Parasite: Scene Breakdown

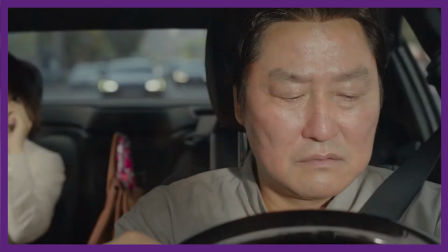[4:09]
The constant questioning on the exact nature of the smell provides some repetition here, with each missed guess stabbing forward, the Kims taking hit after hit.
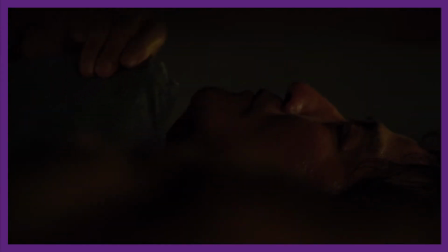[4:17]
Iterating on an idea like this is a great way to stick a moment inside the audience's mind.
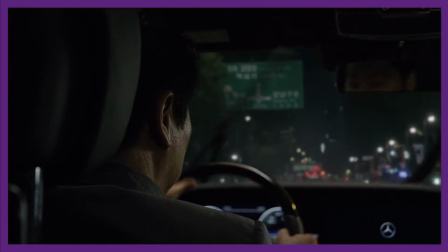[4:22]
The crossing the line notion is another motif that repeats throughout the screenplay.
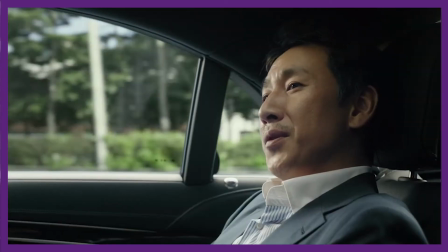[4:26]
Dong-ik's idea of crossing the line pretends to value the respectful distance of a professional relationship, but in reality, it's just about the poor knowing their place.
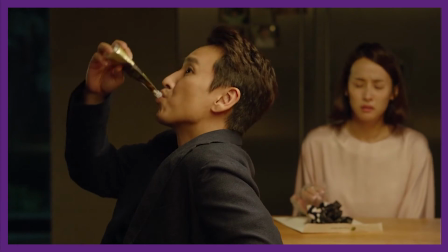[4:35]
Dong-ik wants to maintain a hierarchy in which Ki-taek, the poor, remain below himself, the rich.
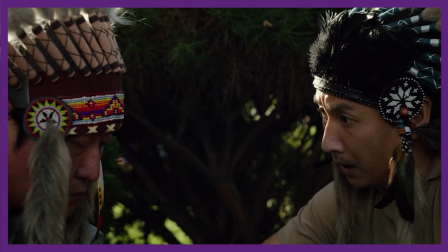[4:40]
This excuse crumbles later on, when Dong-ik asks Ki-taek to play the part of an Indian at Da-song's birthday party.
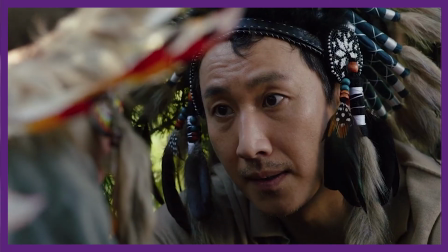[4:46]
This is a clear breach of their professional relationship. As Dong-ik would say, it crosses the line.
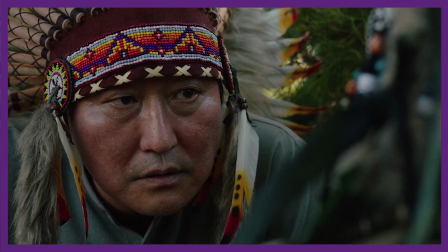[4:52]
Though it doesn't make it into the final film, in the screenplay, Ki-taek specifically makes this point in the moment.
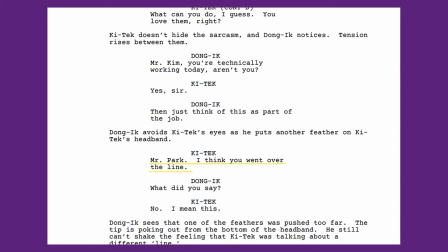[4:57]
"Mr. Park, I think you went over the line." The crossing the line motif perfectly tracks
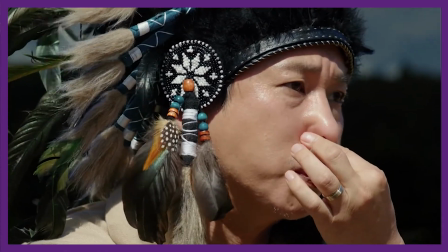[5:03]
Ki-tek's mental state as he grows closer and closer to snapping and killing Dong-ik.
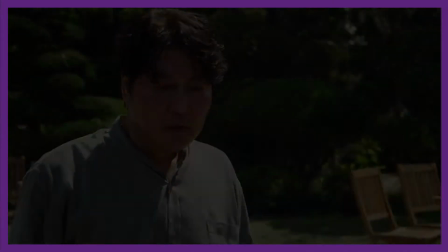[5:08]
In the end, it's Ki-tek that crosses the line completely. This next scintillating section sees the Parks getting frisky on the couch.
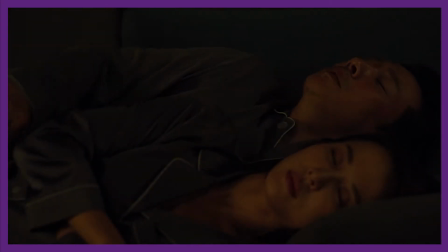[5:16]
Apart from getting the viewer hooked back in by making their blood pump, this section extends on the idea of how the rich see the poor.
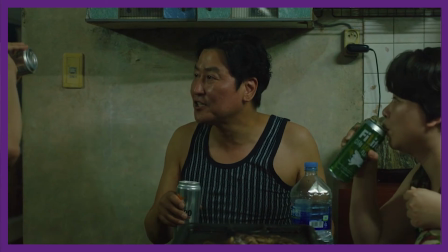[5:22]
The desire for cheap panties shows that it's not just the poor that fantasize about being rich, but the reverse is true as well.
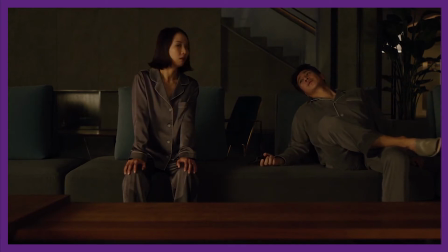[5:29]
There's an escapism which all people indulge in, regardless of their status. To the Parks, there's something exciting about being poor.
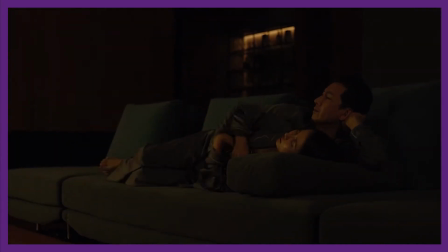[5:36]
Maybe it's the lack of facade, the lack of constraint. It's more animalistic.
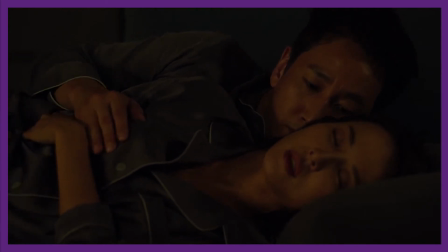[5:41]
It's no wonder we use words like dirty or filthy to refer to sex.
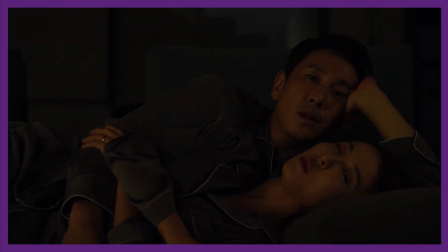[5:46]
The point of this previous scene was showing how the rich see the poor. And that's incredibly relevant, because the Kim's goal is to become rich.
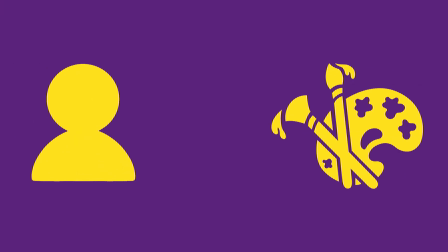[5:54]
They're seeing how the other side lives, how the other side views them. Let's say you want to be an artist, and some established artist comes along and drops their opinion of you.
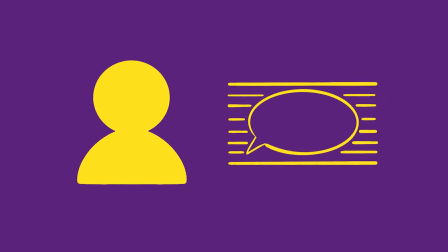[6:02]
You're gonna take it to heart. If they praise you, you'll be over the moon.
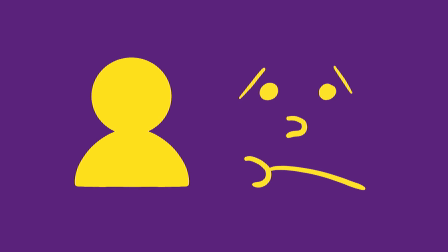[6:06]
But if they criticize you, your soul will shrivel into itself and die, and you'll cry yourself to sleep. Probably. Just guessing.
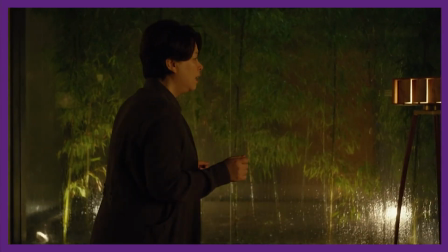[6:15]
Anyways, this whole scene is the perfect way for the Kims to find that out, giving them a reality check and plunging them right back down to where they were.
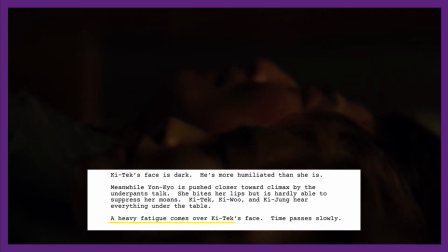[6:23]
A heavy fatigue comes over Ki-tek's face. Time passes slowly.
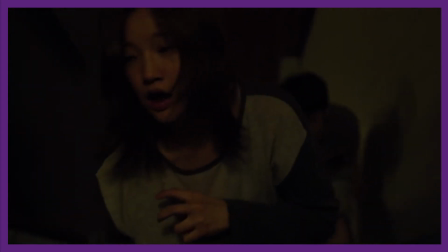[6:28]
Having realized they're out of place, we have a short scene where the Kims escape the house.
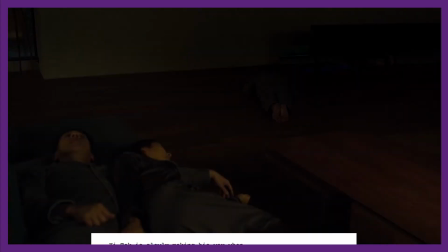[6:33]
But just before that, Ki-tek almost gets caught. A strong beam of light suddenly penetrates the living room.
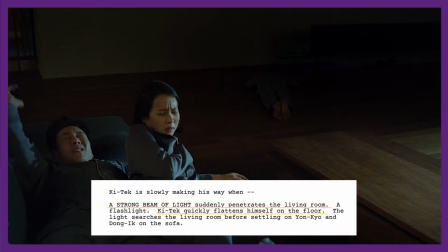[6:39]
Ki-tek quickly flattens himself on the floor. This moment was foreshadowed in the high point of the film.
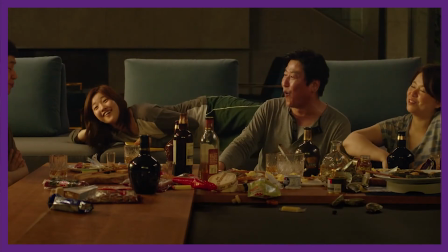[6:45]
Remember back when the Kims were spread out in the lounge room? And then Chung-suk said, "You're cozy, huh?
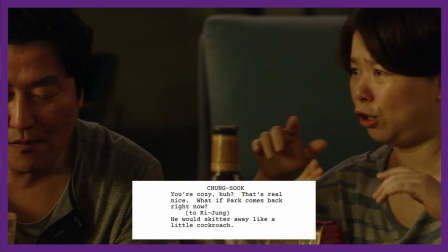[6:50]
That's real nice. What if Park comes back right now?" He would skitter away like a little cockroach.
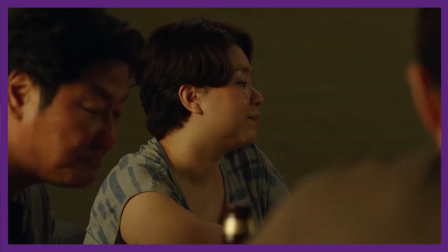[6:56]
And she was right.
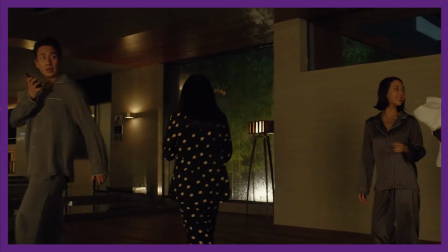[6:57]
Forced to hide under furniture when the owner of the house comes home and fleeing from light, even flattening himself on the floor in a desperate attempt to escape detection.
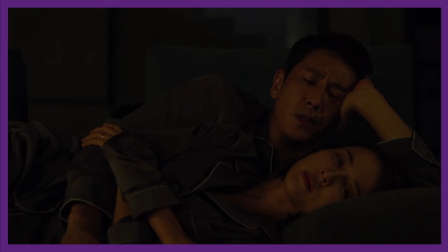[7:05]
It's a small part of this scene, but it shows how at this point Ki-tek still isn't willing to fight back.
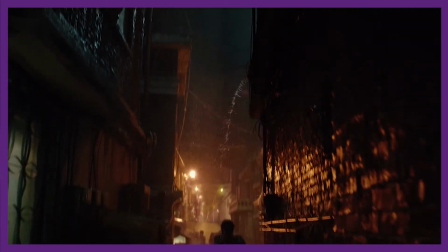[7:11]
He just lays down and takes it. Literally. Now we have a sequence which in the final film is just beautifully done for so many reasons.
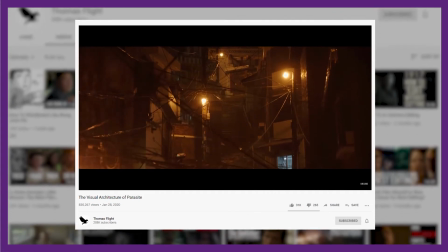[7:20]
There's a great video by Thomas Flight which partly looks at this scene, how the Kims are constantly moving down, away from the Park's mansion, away from prosperity.
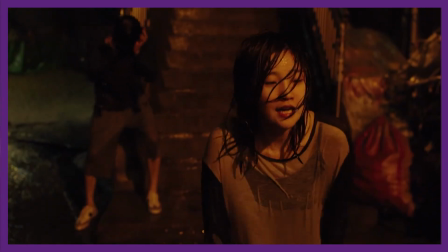[7:28]
The screenplay may not have the luxury of explicitly detailing each shot here, but it gets the feeling across, and that's what we're after.
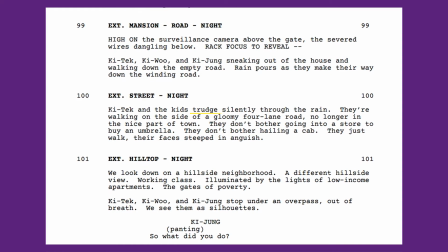[7:35]
We have our basic techniques on show here, like word choice, trudge, gloomy, or this line which is great, rain drowns the silence. But what I really want to focus on is this section. They don't bother going into a store to buy an umbrella. They don't bother hailing a cab. They just walk, their faces steeped in anguish.
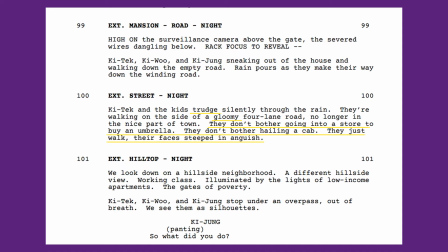[7:54]
The first two lines here break common screenplay rules. They're unfilmable. You can't film someone not doing something.
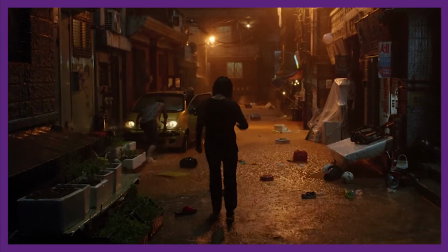[8:01]
But let's take off our little hard hats and stop thinking about screenplays as blueprints for just one moment.
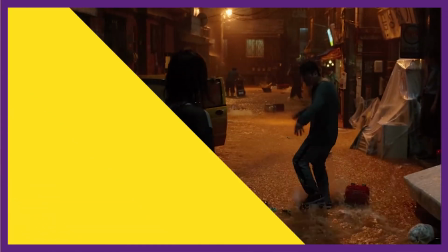[8:06]
The point of this moment is to capture an emotion, and this little bit of prose writing does just that.
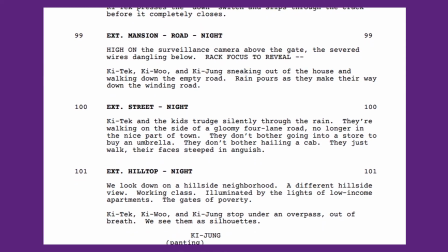[8:11]
Even when I'm reading it out loud, I feel the tiredness of the Kims. I feel their depression.
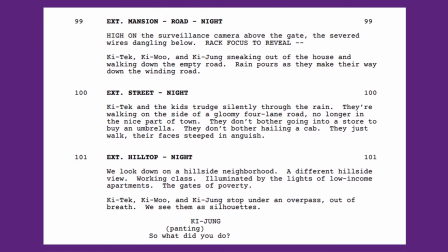[8:16]
I reflect on the night they've had.
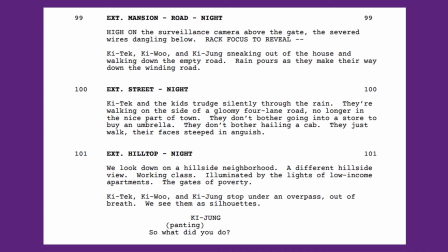[8:18]
They're empty, as is captured by this line. Out of breath, we see them as silhouettes.
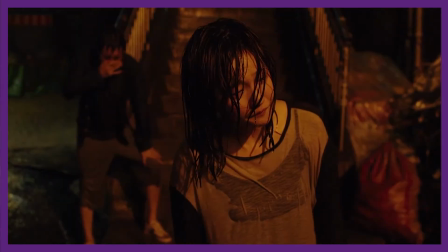[8:24]
Even in this state though, Ki-tek holds his ground. When his kids look to their dad for guidance, Ki-tek rises to the challenge.
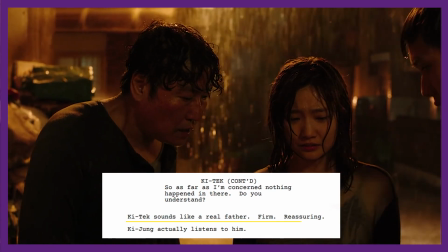[8:32]
Ki-tek sounds like a real father, firm, reassuring. I know what I'm doing.
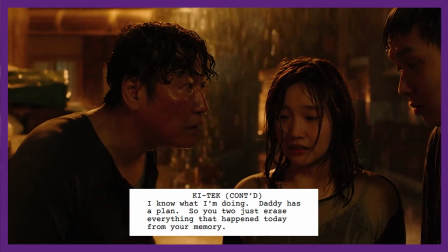[8:37]
Daddy has a plan. So you two just erase everything that happened today from your memory.
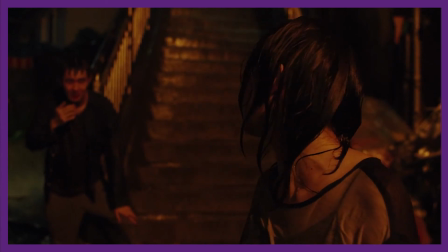[8:41]
The two kids have seemed so mature this whole time, but they still need their dad to hold them together.
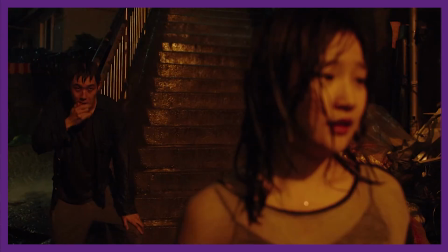[8:46]
And this is where a key technique of the low point comes into play. Beating down your characters.
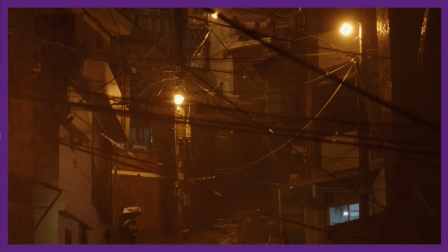[8:51]
You have to be truly mean to them to take away everything so that they're forced to change.
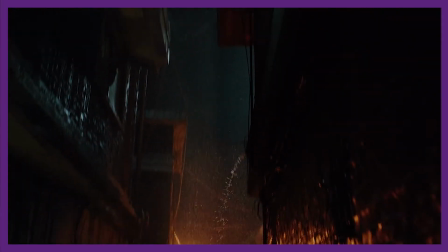[8:57]
Even with their newfound jobs threatened, their dignity destroyed and soaked to the bone,
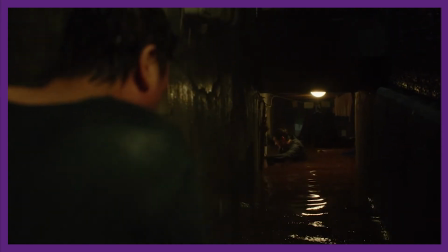[9:02]
the Kims get hit down again when they find that their semi-basement home has been flooded.
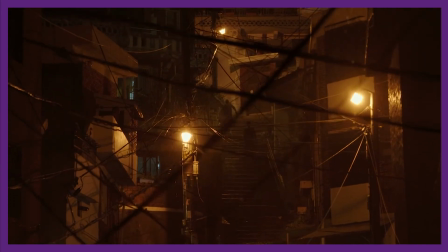[9:07]
The rain looks depressing, sure, and it serves numerous plot points, but it also has symbolic significance.
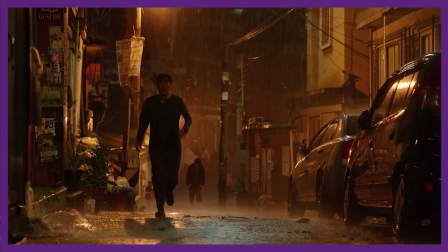[9:13]
The Kims are getting spat on from above.
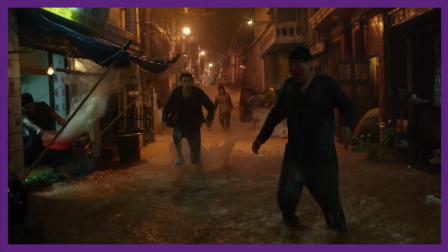[9:15]
The poor are getting assaulted from on high by the rich over and over again, and just like the rain, it's the unavoidable nature of their circumstances.
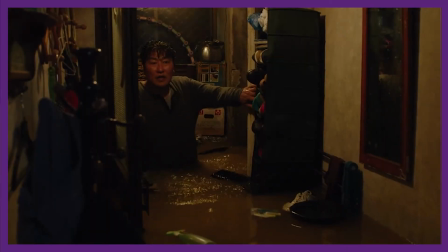[9:24]
It's a relentless downpour. When the Kims get to their house and start trying to salvage what they can, it's the worst thing that they could have possibly imagined.
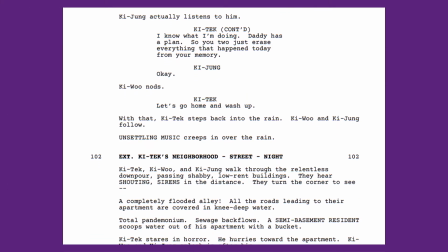[9:32]
The script foreshadows this moment with sound. Unsettling music creeps in over the rain. They hear shouting, sirens in the distance. And then we get that technique we've seen so many times before for revealing a surprise.
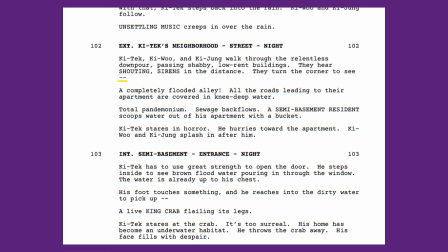[9:45]
The M dash, the new line, and in this case, an exclamation mark just to keep things saucy. The sentences here are short and punchy. We get the idea that they're quick, hurried shots trying to capture the craziness of the moment. Total pandemonium, sewage backflows. Ki-taek stares in horror. He hurries towards the apartment.
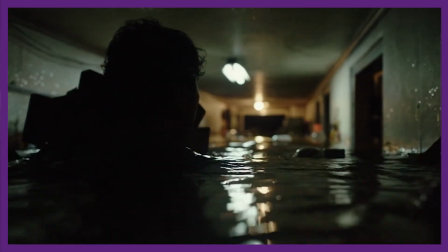[10:04]
One of the key reasons I think that Parasite sticks in the viewer's mind is the ludicrous, unusual imagery, and that too is on showcase even in this low moment.
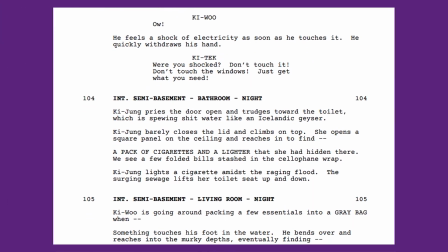[10:12]
We have Ki-young sitting on the altar toilet, which is, quote, spewing shit like an Icelandic geyser, end quote.
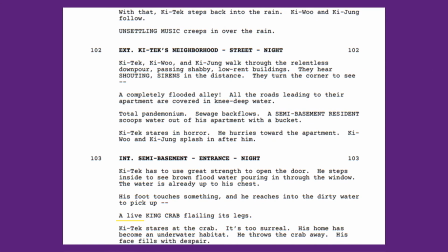[10:20]
In the script, Ki-taek picks up a live king crab, a surreal find in his house.
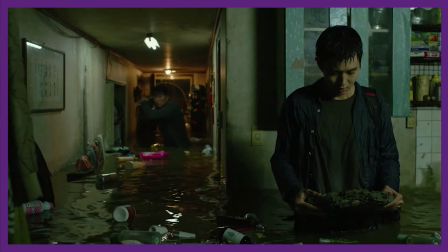[10:24]
And of course, we have Ki-woo, who picks up the viewing stone.
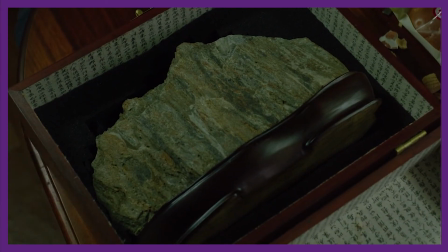[10:28]
The viewing stone is another obvious symbol throughout the film, an object which reminds Ki-woo of his aspirations towards prosperity, a precious treasure.
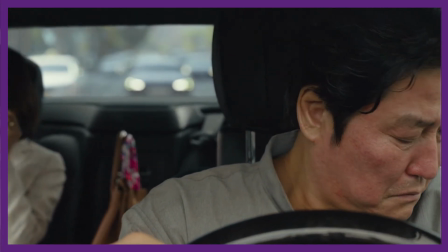[10:37]
As with the smell and crossing the line symbols, the viewing stone also recurs here as a kind of checkpoint.
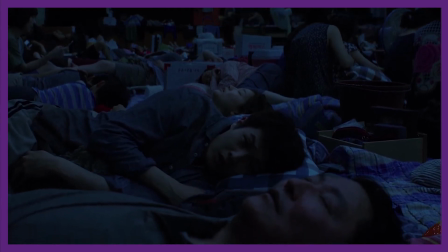[10:43]
The viewer is prompted to ask themselves where Ki-woo's aspirations are at this low point.
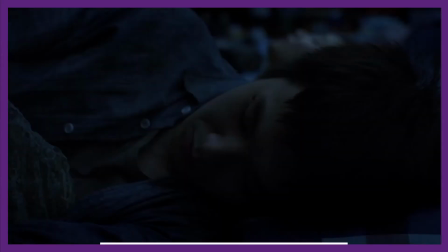[10:48]
In the next scene, the final of this sequence, Ki-woo is tightly holding the viewing stone.
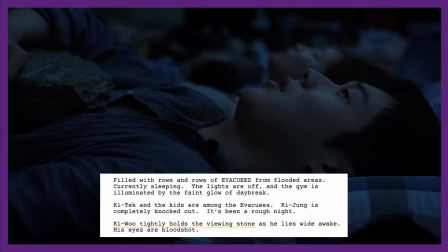[10:53]
He's clinging to it like a sailor might cling to a life preserver.
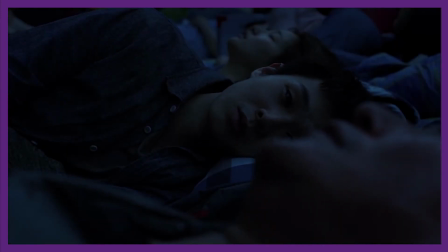[10:57]
In the midst of this chaos, Ki-woo only has his dreams and the protection of his dad, but that soon abandons him as well.
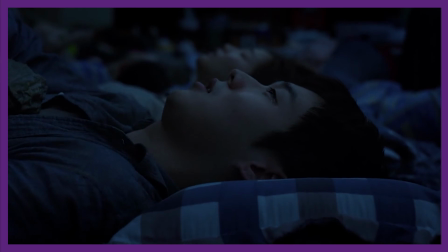[11:04]
Ki-taek delivers a monologue that tears down Ki-woo's hopes, that submits to the futility of their situation,
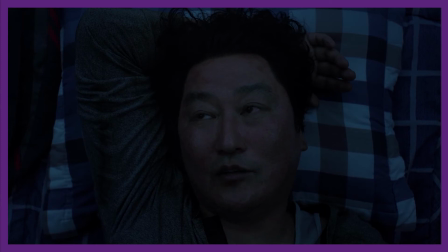[11:10]
a monologue that shows from here on, Ki-taek has given up all thoughts of escaping poverty.
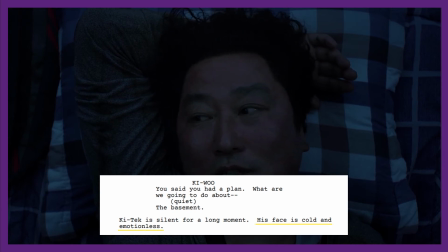[11:15]
Ki-taek's face is cold and emotionless.
절대 실패하지 않는 계획이 만절하네.
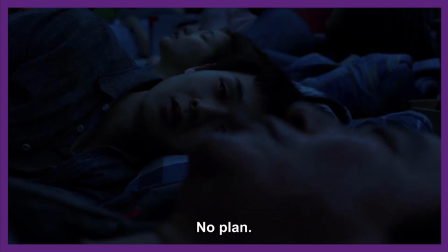[11:24] 무계획이야, 무계획. No plan. 왜냐?
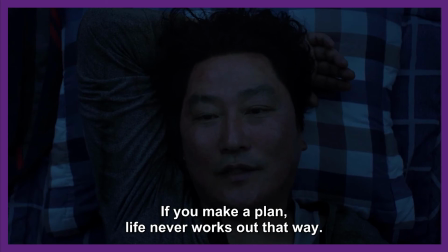[11:32] 계획을 하면 반드시 계획대로 안 되거든, 인생이. 여기도 봐봐. 이 많은 사람들이 오늘 떼거지로 체육관에서 잡시다 계획을 했었겠냐?
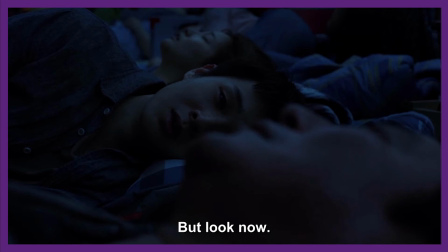[11:47] 근데 지금 봐. 다 같이 마룻바닥에서 저자고 있잖아.
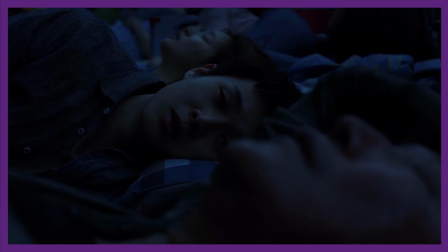[11:52] 우리도 그렇고. 그러니까 계획이 없어야 돼, 사람은.
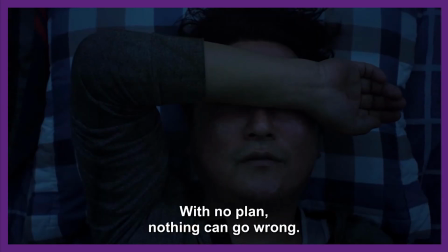[12:01] 계획이 없으니까 뭐가 잘못될 일도 없고, 또 애초부터 아무 계획이 없으니까 뭐가 터져도 다 상관없는 거야.
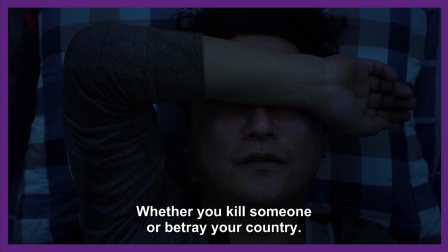[12:13] 사람을 죽이건 나라를 팔아먹건 시발 다 상관없다 이 말이지.
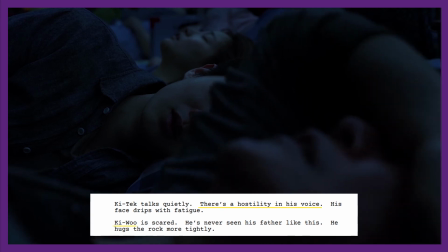[12:19] 알겠어?
There's a hostility in his voice. Ki-woo is scared. He's never seen his father like this.